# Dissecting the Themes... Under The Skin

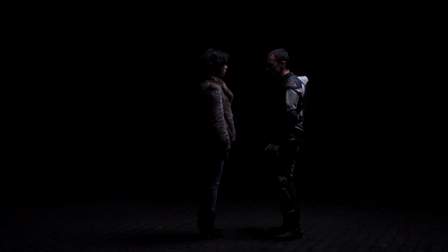1208s
If I was going to pick my best piece of evidence for why I think this movie is commenting on borderline personality disorder, it would be the usage of black and white.
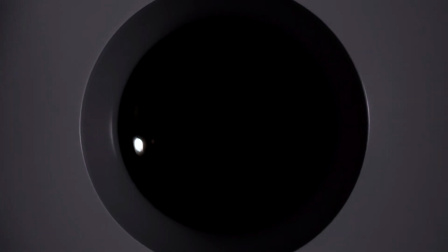1217s
But that doesn't mean that that's all those colors can mean. I see black and white representing plenty of other things in this movie, too. The black is the emptiness, the lack of individualism, the lack of identity behind the eyes.
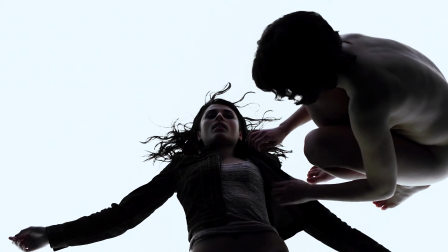1230s
The black is nothingness, while the white is creation, birth, soul.
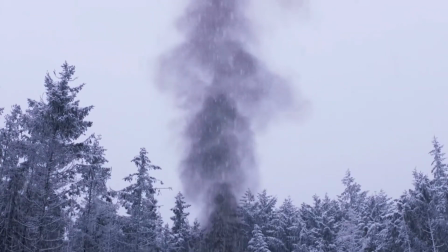1236s
Different things in the movie can mean different things. They can mean multiple things at the same time.
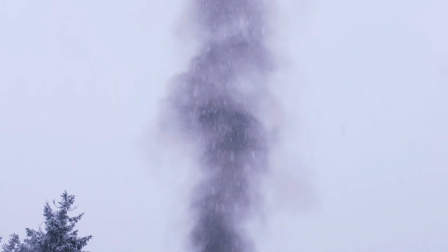1242s
I mean, that's why I like art like this so much. It's just, you know, it really does speak to you. It changes every time you watch it. It really is the perfect way to be open to interpretation.
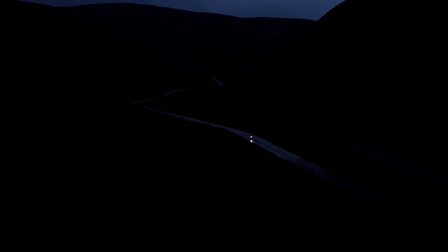1253s
But okay, this video is already way too long. I need to wrap it up. I think Under the Skin is an investigation into those who struggle with identity.
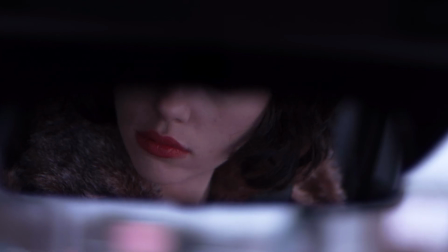1263s
I think it's an examination of women, or really people in general, who feast on others to fill the emptiness inside. Now, yes, I recognize this could be way off the mark. Maybe the fact that I've studied plenty of psychology and known some crazy women in my life has biased me to seeing things in the film that aren't really there.
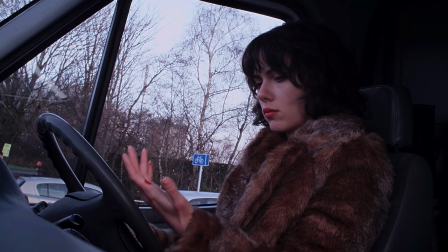1282s
Maybe this movie has nothing to do with women trapping men or identity crises or any of that.
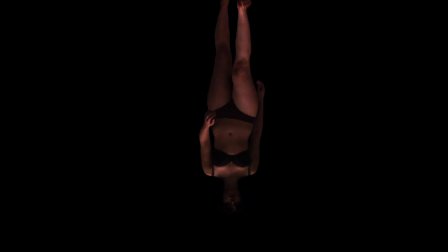1287s
Maybe it's just about a sexy murderous alien and all the artsy stuff is meaningless.
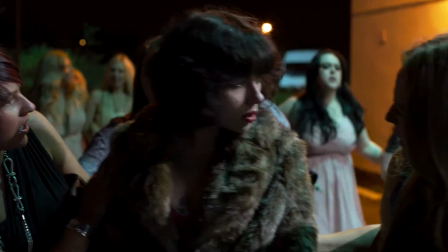1291s
I mean, plenty of critics did call this film pretentious when it came out, but to this I say no.
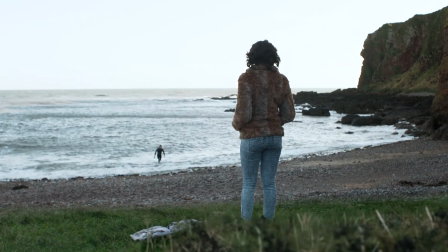1297s
I think the critics are wrong. It's not that the film pretends to be deep, it's that the critics pretend to have imaginations.
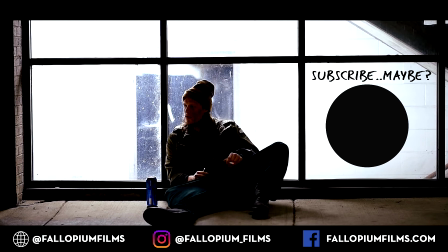1306s
Alright, that's all I can really think of to say about this movie, so thanks for watching, like, subscribe, all that stuff, share the video please, and I think that's about it. Thanks again guys.